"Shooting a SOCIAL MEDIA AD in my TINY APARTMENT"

oh so it's Friday evening and I'm finally finally ready almost ready to start shooting just as I'm almost finished setting up the final item
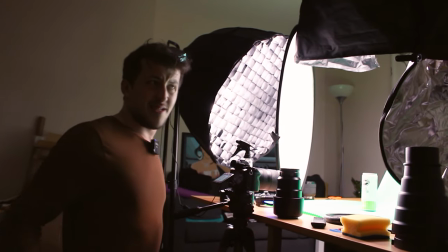244s
on the list of requirements arrived finally got the first shot set up I'm still sort of new to all of this so it took a lot of experimenting I'll
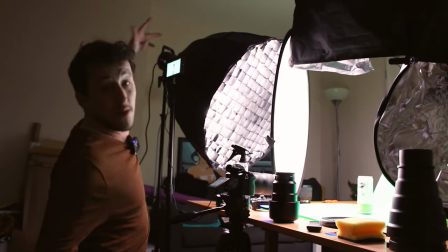252s
just give you a quick rundown of what we got going on here we've got two Godox SL60Ws I've got a Niwa
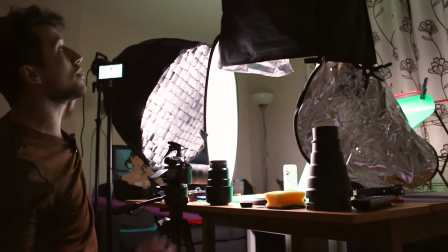257s
Octobox on this side with a honeycomb grid diffusion and right up here i've got an aperture lantern
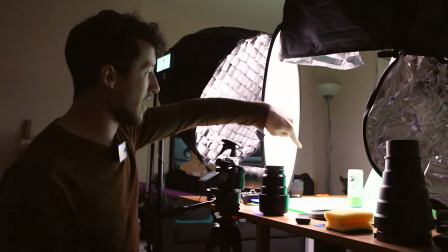263s
as the top light and the backfill got double diffusion on my q light just so we don't have any hot spots and i've also got a bit of negative fill on this
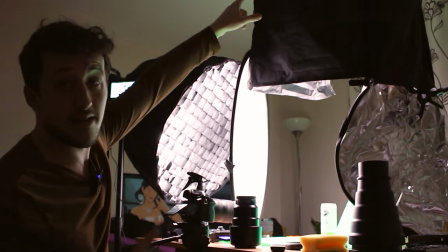270s
side just to bring a bit of shadow hd monitor aperture lantern and second godox c stand a tamron and a beautiful
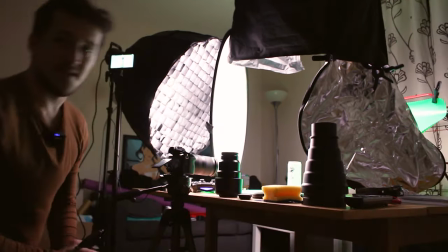277s
sony macro 90 millimeter g lens so for this first shot as a little tester i'm going to spray some water onto the can,
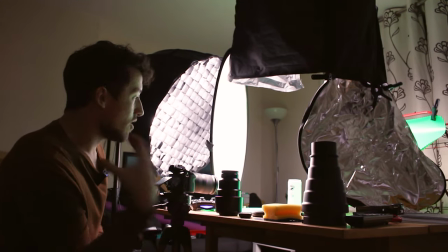284s
just to give it that cool condensation.
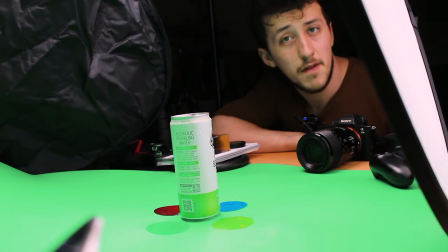288s
So the first couple of shots I'm getting are simple enough in their concept, but a little tricky to pull off. I don't have any kind of slider or track or an edelkrone to keep this can in place.
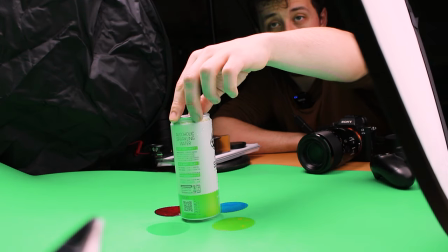300s
So I'm literally going to be slowly rotating it like this,
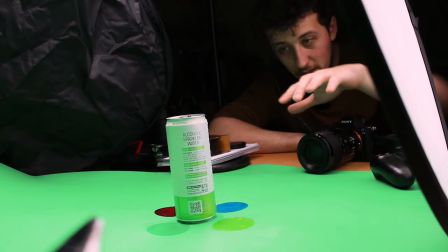306s
just to get some nice macro shots of the logo and the flavor.
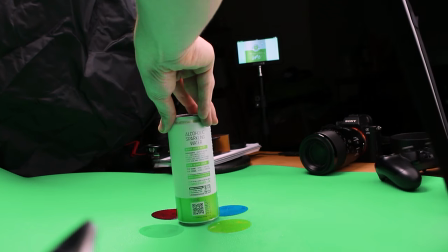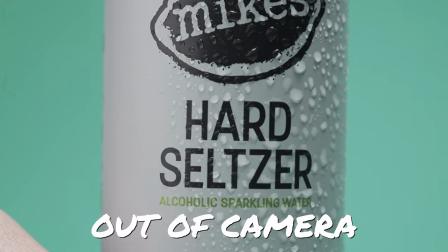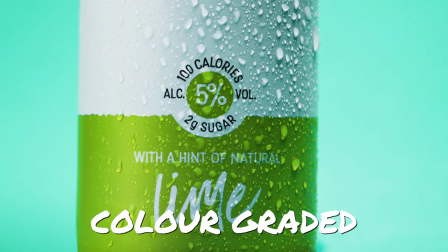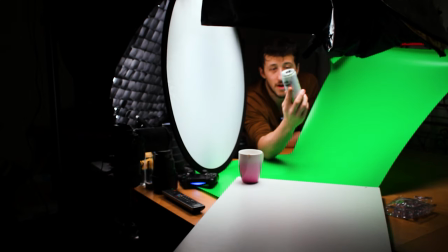326s
so the next shot is nice and simple we're going to grab footage of the drink as it's being poured and the way it works in my head and the way i've set the sequence up already is the shot's going to whip pan up right from the text in the previous shot and we're
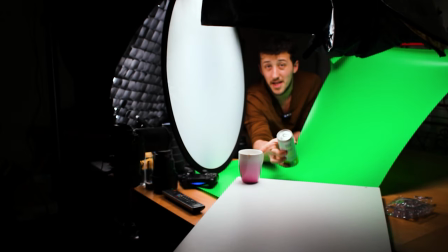340s
going to see this can pouring downwards and i'm just going to use this cup here to catch the liquid one other thing to note is i'm shooting at
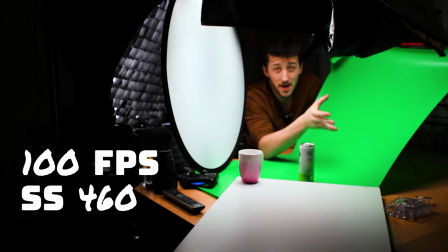347s
100 frames per second and i've cranked the shorter speed up to 500 just so we get a bit more crisp detail.
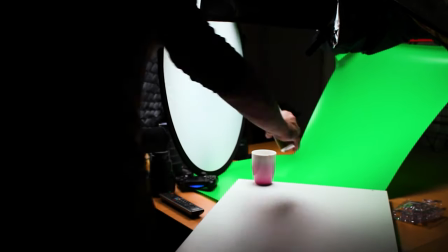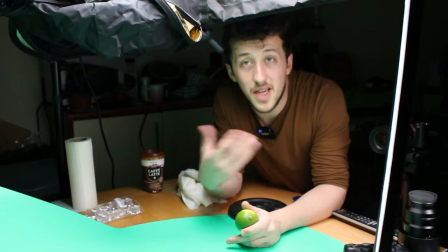361s
One more thing to note about that previous shot, I wanted to keep the movement, the flow of the video going.
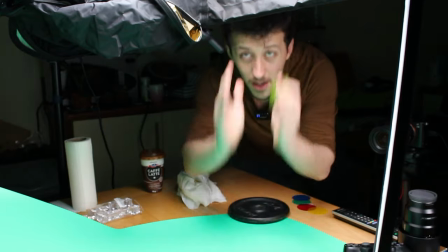367s
Now the camera's on a tripod but I almost wanted to have a downward motion follow the upward motion.
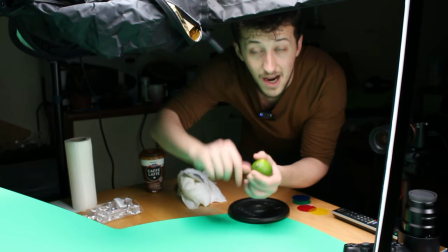372s
A perspective trick that I use when pouring the can, I just move the can upwards out of shot. Coupled with some editing tricks we should get a nice smooth downward motion.